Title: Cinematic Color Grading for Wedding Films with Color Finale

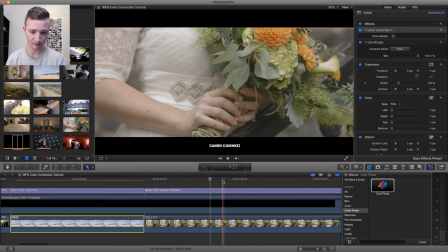I can show you more of Color Finale, but here we have a C100 clip. So I'm going to show you what it's like to color correct entirely with Color Finale. So I just select the clip, double click, and then I can just open this panel here.
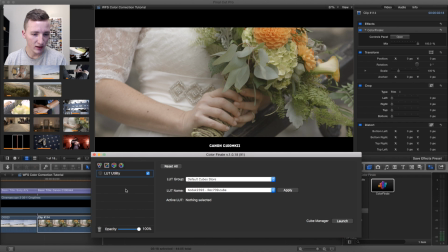So the first thing I like to do is apply the LUT to look.
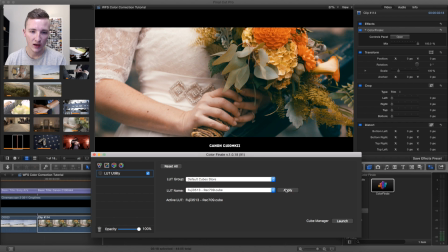So let's try the Fuji 709, and it's really good to just like try different ones.
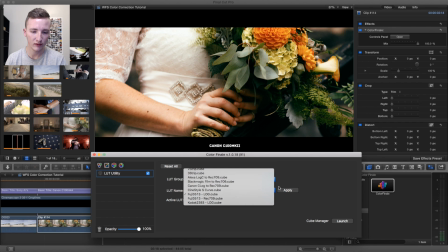They're all quite different, like the Alexa one.
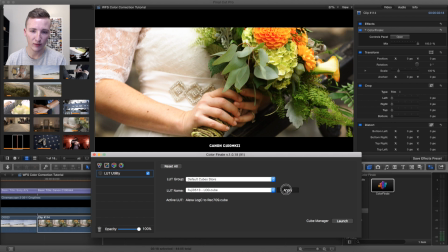But I really, really love the Kodak and the Fuji because they're 35mm LUTs and give really, really interesting looks.
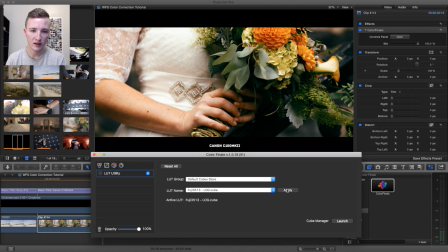So I'm feeling this. That's kind of really, really cool. So the footage was shot quite flat, and we have a lot of latitude. I feel like that is way too, the colors are great, but it's just way too filmy.
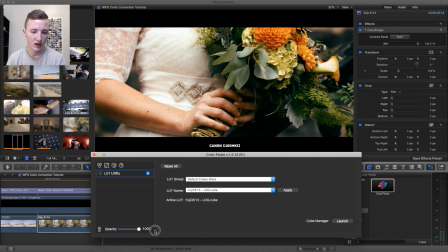It's way too crushed. So what I'm going to do is I'm going to pull it back to like 90, and then I'm actually going to pull up this three-way color wheels, and this is pretty much the same thing as Final Cuts.
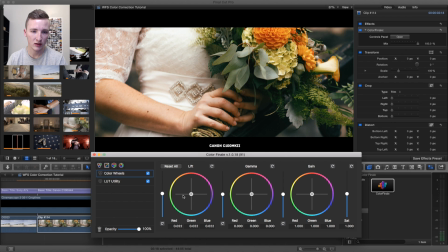So I'm actually going to raise the darks a little bit and then raise the mids. So it gives me that little bit of flatness in the shadows, but also have the color pop.
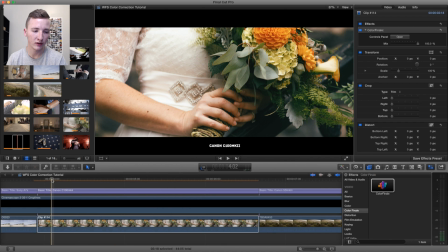So I think that's like a really well graded, because there wasn't much correction to do.
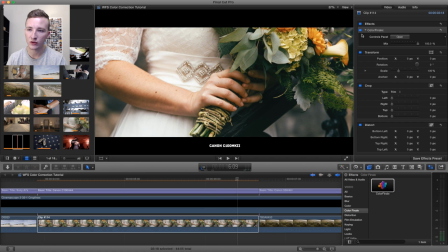Like outside set with the natural light, I shot it pretty close to what I wanted. So that's a big jump, and it's a balance between making the image look good and not noticing the color, and then grading it in a way that like people notice, like, wow, that looks like film.
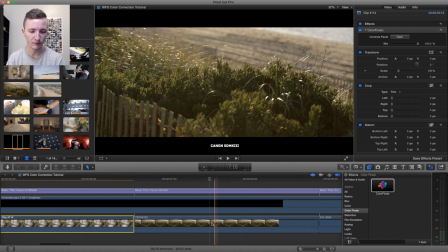It's like way different color wise than what it naturally should be. So let's use color finale a little bit right here. So this will probably be very subtle. So I'll open the panel.
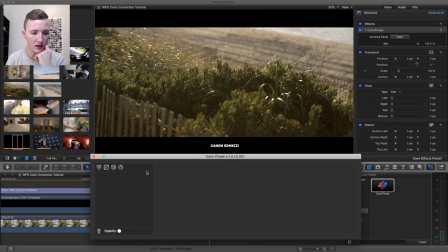Shot this with a 5D Mark III. And first I'm going to apply a LUT. Let's go with let's try the Kodak log, and that's crazy.
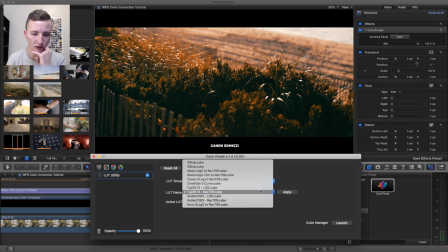So that adds like a really red look to it. And then this is the one we just used.
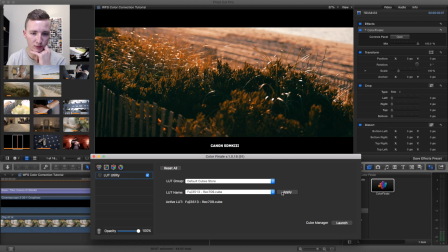So I'm going to apply this Fuji. Yeah, let's go with the Fuji, but then let's put it way down because it's pretty close.
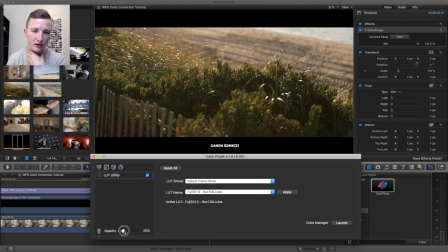I just want the colors really to change. And then it seems like we're gonna pull up the color wheels and add a little bit of contrast.
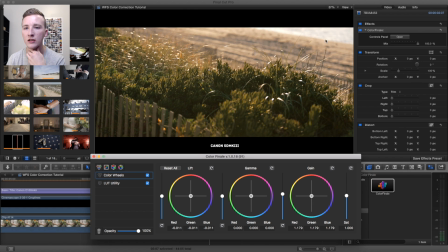I'm gonna bring up because I want to still keep this the detail, the color in that. And what we can also do is move to add a little bit of orange to the mids here.
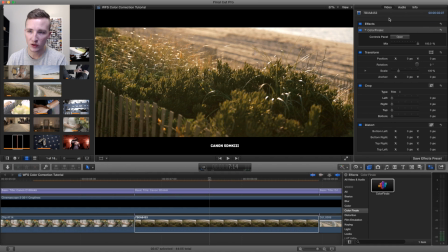Okay, so that looks good, especially when there are no skin tones. You can really adjust. So this shot before looks a little bit of green, it looks a little flat to me. So with the adjustments, I popped the color, really add a warmth to it,
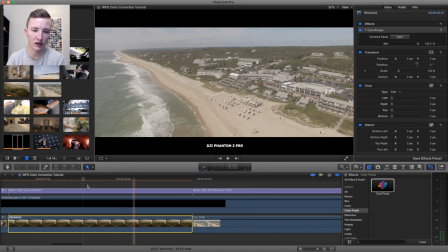and then that LUT gave it a little bit of a unique feeling.
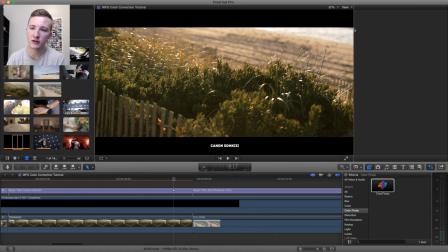And you can see up in this corner the blue still retained, so I like that. That's important. That's good.
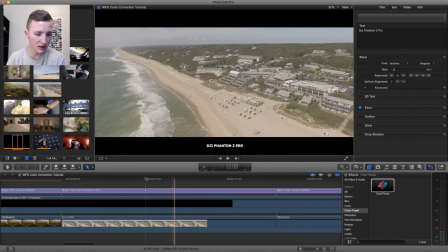Okay, so we have a DJI Phantom 3 Pro here. So I shot this footage in 4K, super flat. So let's just, like, this needs a lot of work to it. So let's just Command Option B and see what Final Cut wants to do.
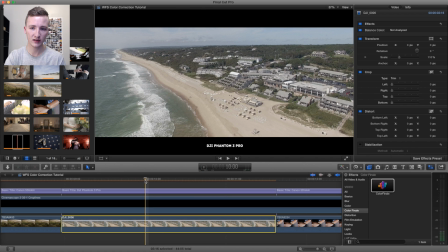It kind of adds, a little bit of contrast, not enough, and then the colors just seem very green and blue. So I'm just gonna get rid of that whole thing.